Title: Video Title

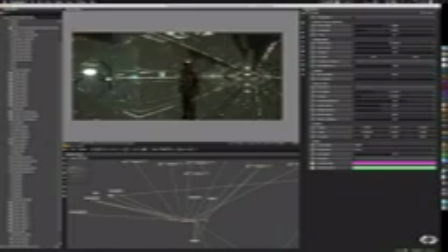16:16 The f-stop I just set something ridiculously high, so I don't have any depth of field in most of the shots, so everything is sharp. What I did is that I added a lot of distortion for the camera to get kind of like a
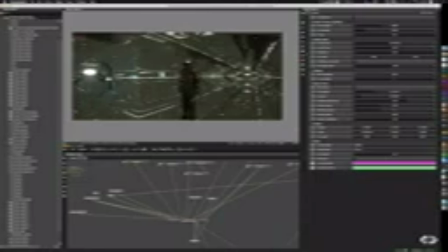16:31 borderline fisheye effect. It feels a bit more natural than the super straight view without. So that when you actually use a wider lens in your camera,
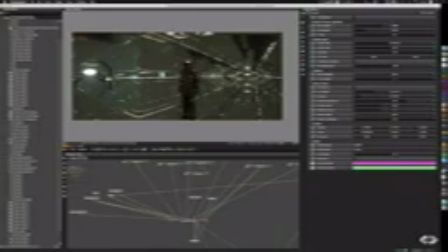16:45 unless it's a very expensive lens, you tend to start having barrel distortions that are kind of warping your field of view a little bit, which is actually in this case quite nice, because at the edges especially you get like a bit of a curvature.
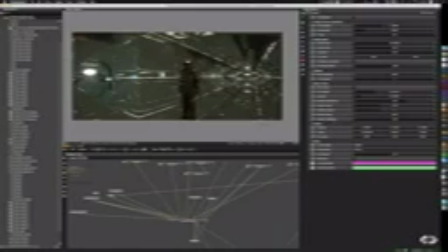17:02 We're going to see that later in the final frames. And the rest is all pretty the usual stuff. There's nothing really changed. So we're letting this resolve a little bit. So we're getting quite an interesting
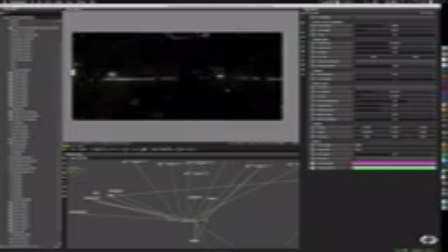17:24 look here.
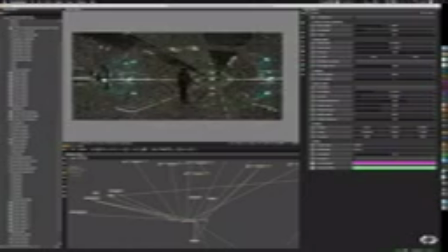17:29 Let me zoom out a little bit. So that's pretty cool. Again, it's using the same kind of lighting, but just a different wall material. So now what we can also do is change the lighting itself to something very different.
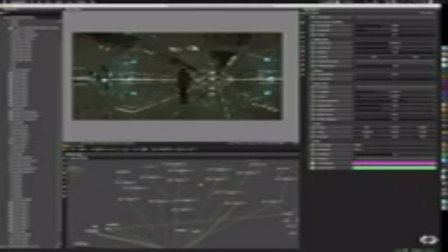17:46 So in order to do that, I will need to disable a few things. So I don't want to have my main lighting anymore. So I take that out.
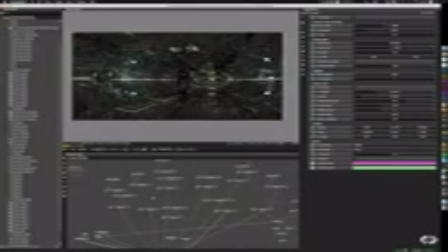18:02 I want to turn on my emergency lighting from below. So now below here is like all red lights. I want to turn off my... Sorry, I need to look for the exact node.
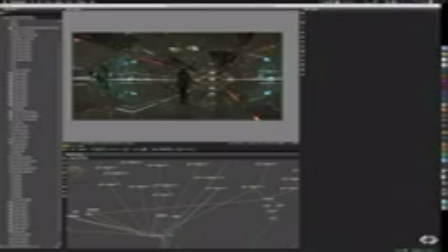18:19 No, that's what I need. This one I need to disconnect the lights on the side here.
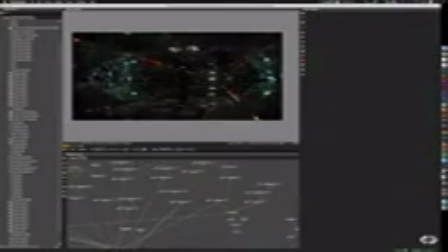18:26 I want to change my alarm lighting to red. And I can also change the exterior lighting to something more red. So now if I let this
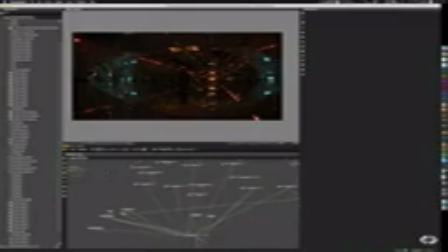18:48 resolve a little bit, you can see how we have a very moody, a very different kind of... You move a bit away from the blue.
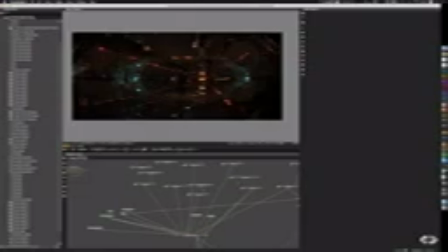19:05 Let's let it resolve a little bit. So now we have a very different kind of feeling to it. So if I want to move my emergency lighting out a bit, I can do that.
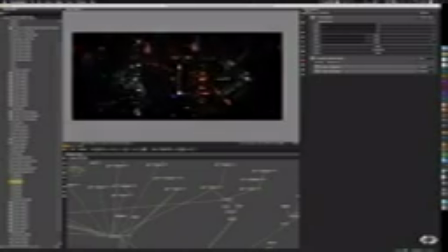19:18 You can see how it's coming out. So we can simulate that idea. Of course, if you have more cards, then this will go a lot faster. If you have
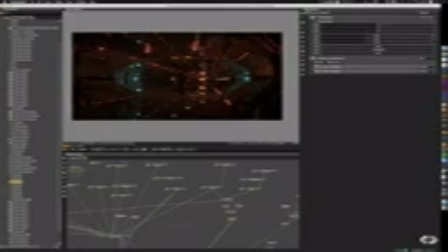19:39 only maybe one graphic card or something not so fast, then maybe it'll be a bit tricky. So you have to really see where you can, how you can get a good performance versus look out of it, and
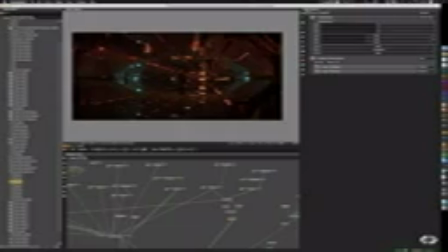Or you can also choose to do it in something like Eevee, which will probably work a little bit better, a little bit faster.
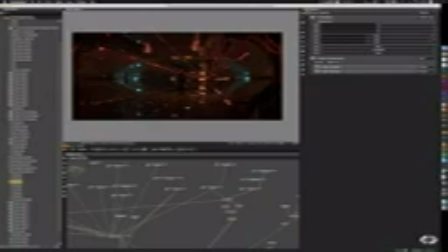20:12 So you see how we get like multiple reflections in all directions, lights bouncing off and creating this really interesting like light tunnel.